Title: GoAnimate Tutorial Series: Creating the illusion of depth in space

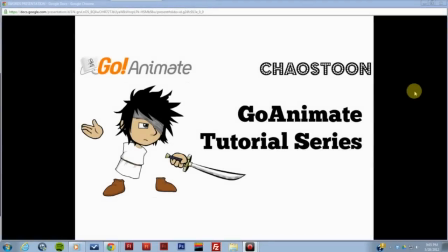(0:02)
Okay, hi everybody. My name is Lamont Wayne, but most of you probably know me by my internet username, Chaos Tune. And this is the first in a few tutorial videos that I'm going to make for the GoAnimate Tutorial site.
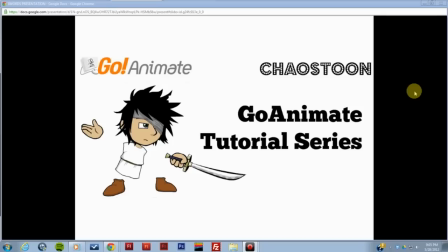(0:23)
And what I'm going to do is I'm going to open up a few of my old cartoons.
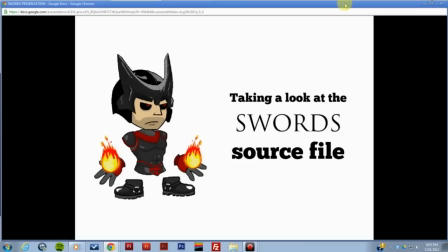(0:33)
Specifically for this, we're going to take a look at swords, one, and we're going to look at how did I do some of the things that I did. Um, Today, what we're going to go over is how I did the pan in the beginning of the cartoon.
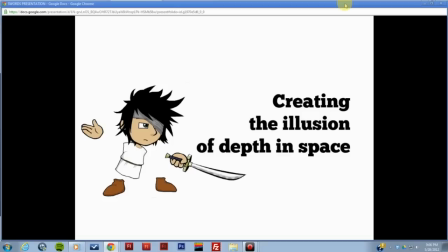(0:52)
And what it is we're going to go over how to create the illusion of depth in space. Some people refer to it as the parallax scrolling effect or atmospheric perspective,
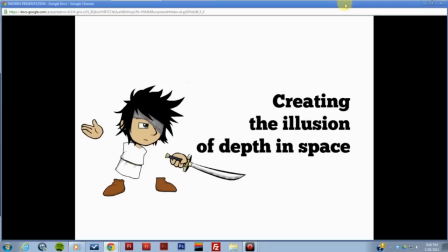(1:09)
but really we're going to show you how to create depth as you move your camera.
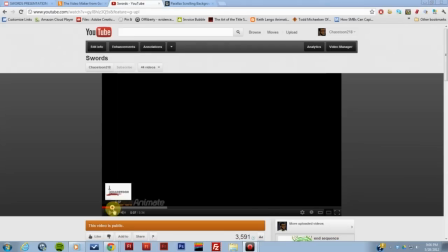(1:17)
But just to take a look at this, I'm sure everybody who saw swords remembers this part,
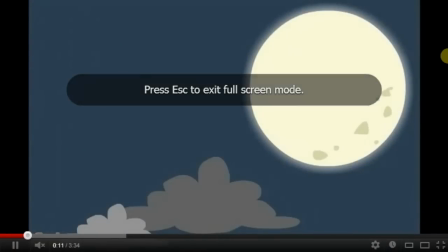(1:27)
the part where it opens up and there's the moon, and then the clouds go down,
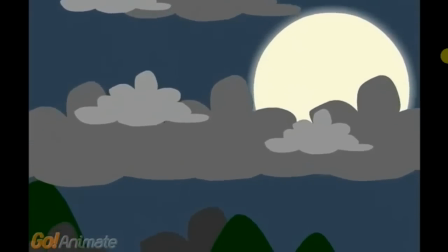(1:33)
and you can see how the clouds look like they're actually floating up instead of just moving stationary,
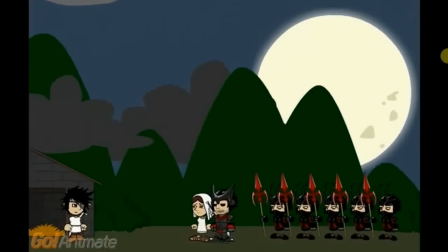(1:40)
but the moon is staying still, and it pans right down into the opening shot.
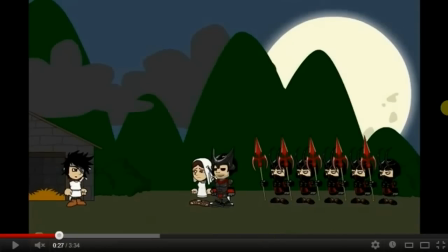(1:45)
Now, how did I do that?
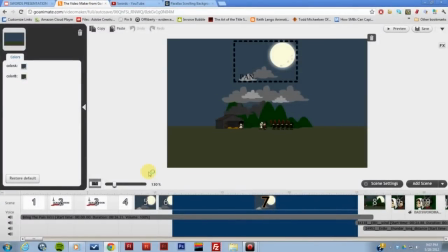(1:49)
Alright, but let's open up the file here and let's take a look here.
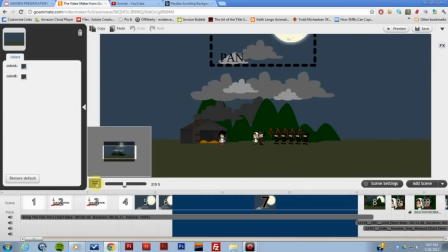(1:59)
Now, this is the actual file, and with a little bit of planning, you can do this exact same thing in your videos.
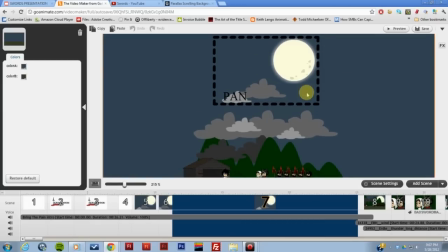(2:08)
Now, I know that this is the old pan effect, but the new camera would work exactly the same way in your animations going forward. Alright, but what happens is that the pan goes down and it's going to end down here.
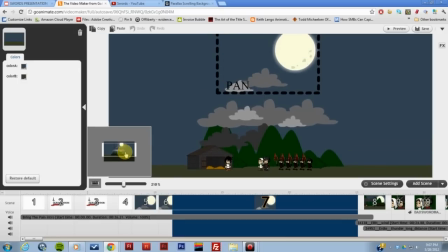(2:27)
So the first thing that you need to plan in your movie is the path of the pan. Like, the pan is going to start up here and it's going to end down here. So in your scene, make sure you set up where it's going to start and how the elements are going to start up here
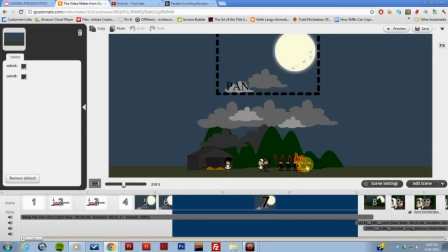(2:46)
and how the elements are going to be when they're set up down here. Now, what happens is that when this pan comes down, these clouds come up, but they're not stationary.
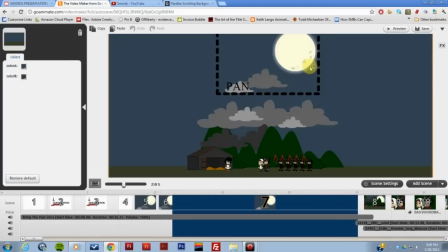(3:01)
Like, if this were just to come down, then everything would seem flat, and actually the moon wouldn't move because that would stay stuck there. All the clouds would be stuck here and it would just pan straight down. So what I did was, and I'll zoom in here,
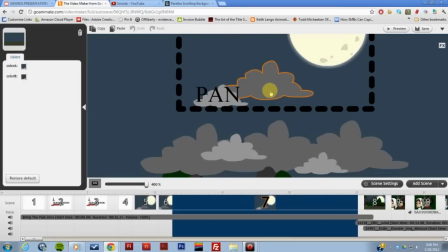(3:19)
is that the clouds, as the pan goes down, the clouds move. Now, with parallax, or the perception of depth, if you were to move a camera,
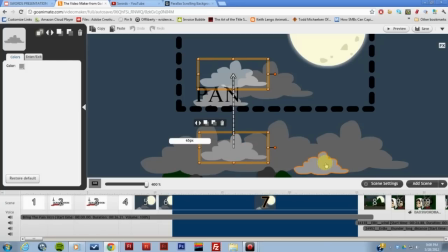(3:34)
well, actually, if you've ever seen a car drive by you, if you see the car in the distance, the car seems to be moving slowly, and as the car comes closer to you, it'll seem to move faster as it zooms by you, and then it goes away, it will seem like it slows down.
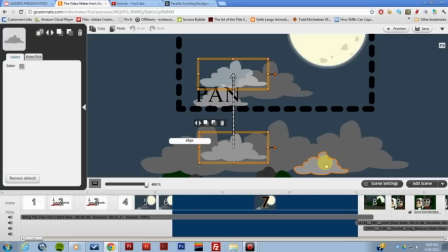(3:52)
But the things that are closer to you will move faster, or closer to the camera will move faster than things that are farther away. So with the clouds move up as the pan goes down, so it makes the clouds look like that they're moving.